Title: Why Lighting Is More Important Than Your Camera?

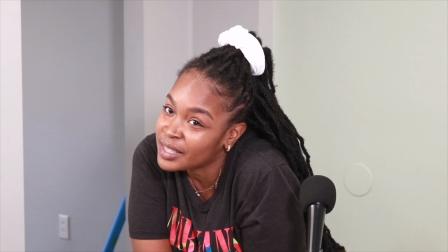[8:10]
As you can see here in this scene, I shot a podcast and I used panel lights to light up the scene.
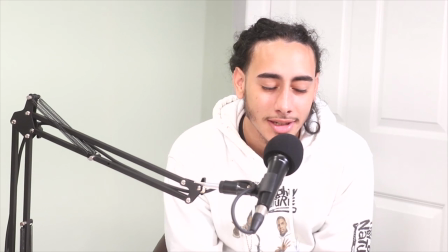[8:17]
So it works out well because it didn't have to be super crazy. It didn't have to be super dramatic.
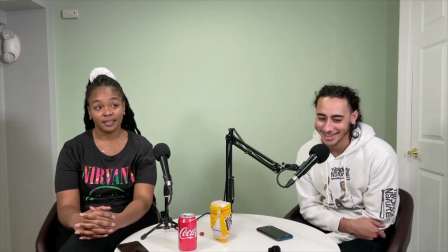[8:22]
It didn't have to be super cinematic. You know, I just needed something to get the scene lit up so everybody can be seen.
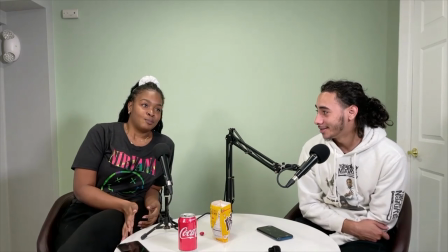[8:29]
They didn't have any weird or harsh shadows on their face. And, you know, it just upped the, you know, the level of the production that we were shooting.
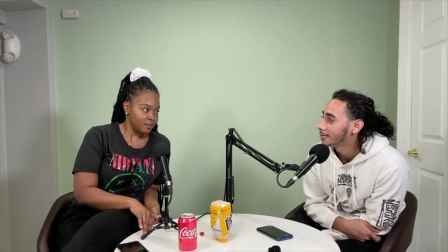[8:37]
If it was complete natural light, it would have just looked weird, overhead, you know, fluorescent,
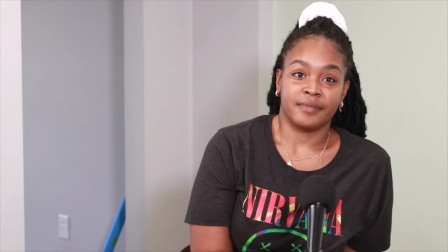[8:42]
flat lighting, and it would have made the image look really dull, boring, and flat. Now let's take a jump back onto one of the scenes that I showed you previously in this video,
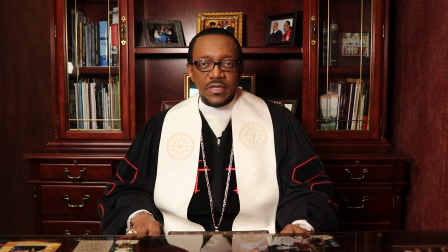[8:54]
where I was using a light, but I didn't have a lot of modification, but I needed a light in the situation to be able to,
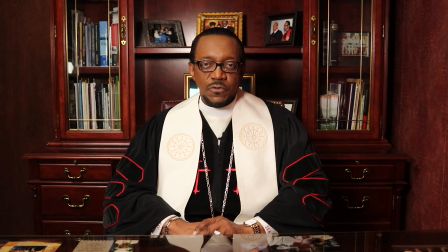[9:01]
you know, make my subject nice and clear and not have weird and harsh shadows. Fast forward.
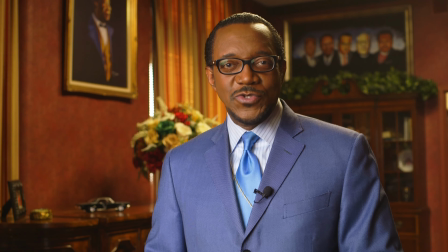[9:06]
Here we are in the same, you know, setting, same office, right?
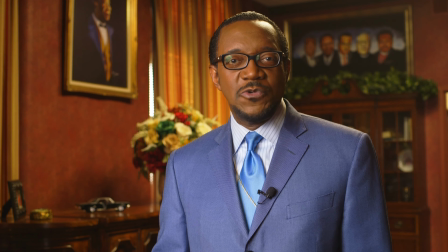[9:12]
But this time my light was this 36-inch softbox with a grid.
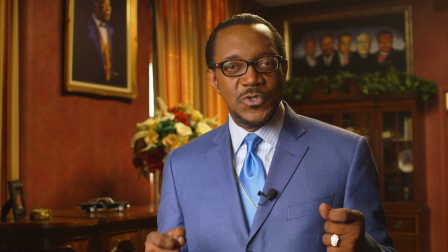[9:17]
So you can tell the difference now. The lighting is so much softer and it looks way more natural, okay? And it allows the office to kind of be what the office is. It was kind of like a weird office.
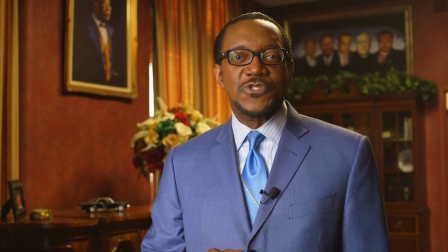[9:30]
The walls were like really brown, really red, but it actually kind of worked out with the color of his suit. But aside from that, it allowed the office to be what it is. It allowed the lighting of the office to work how it works and to really control the spill of light.
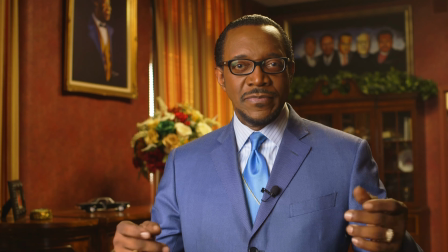[9:45]
So that way it wasn't all over the place. It was really focused on my subject. It wasn't all on the background or flaring in my lens, any of that type of stuff, right?
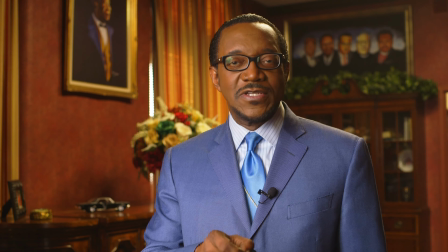[9:53]
It really was on the subject. It was kind of, focused but soft, and it helped my subject pop out. So lighting with composition really makes a big difference,
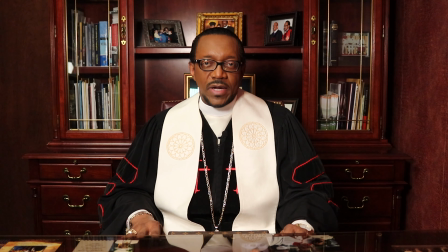[10:05]
because if we look at the first clip, the composition here wasn't that great.
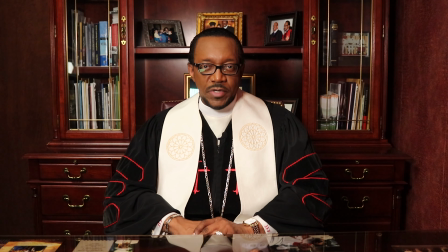[10:10]
I mean, it worked, it was fine. We had a lot of people in the office that day, so it actually wasn't a lot of space to move around.
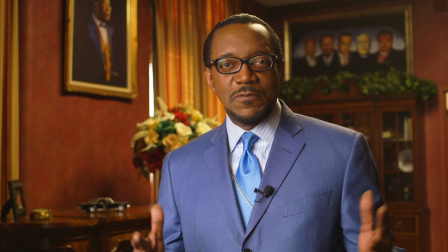[10:17]
But when we fast forward to this one here, I was able to create some type of depth in the image.
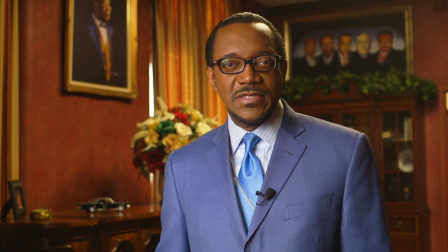[10:22]
I was able to shoot into a corner instead of shooting into a back wall, using that nice lighting. It was just us two, and so we had more space to move around.
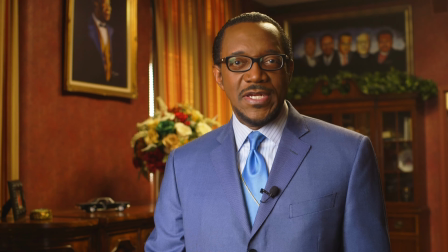[10:31]
But you can tell the difference that the modification in my light has made from that first scene to this scene. So here's my suggestion when it comes to lights. If you're buying a light, especially for video production, my suggestion would be to get a cob light or chip on board light. Now, these are really popular. They're starting to be at really reasonable price points. But my main reason for getting that light is because you have more options when it comes to modifying that light, especially if you can get one with a bones mount, because then you have an option or all types of options to all types of different soft boxes, whether they be octagon or strip boxes or square, rectangle, whatever the case may be. You have a lot of options. It's a quick mount. It's an easy mount. If you're a one-man band, it is really great because it's boom, boom, in and out. Really great, really fantastic. Now, panel lights work. I like panel lights. Like I said, I have panel lights. The problem with panel lights is that you don't really have a lot of options when it comes to modifying those lights, okay? Now, you can always find ways to modify a light, right? You can bounce it off of a wall or not have it straight at your subject, maybe bounce it off some type of reflector or whatever the case may be. But those lights aren't always super powerful. And, it's just unfortunate that in the aftermarket, you don't have a lot of options. So my suggestion would be to get one of these chip on board lights or these cob lights with a Bowens mount specifically, so this way you have a plethora of options that you can use. And if for the time being you don't have the budget to get one of these lights, remember, natural lighting is a lot of times your best friend.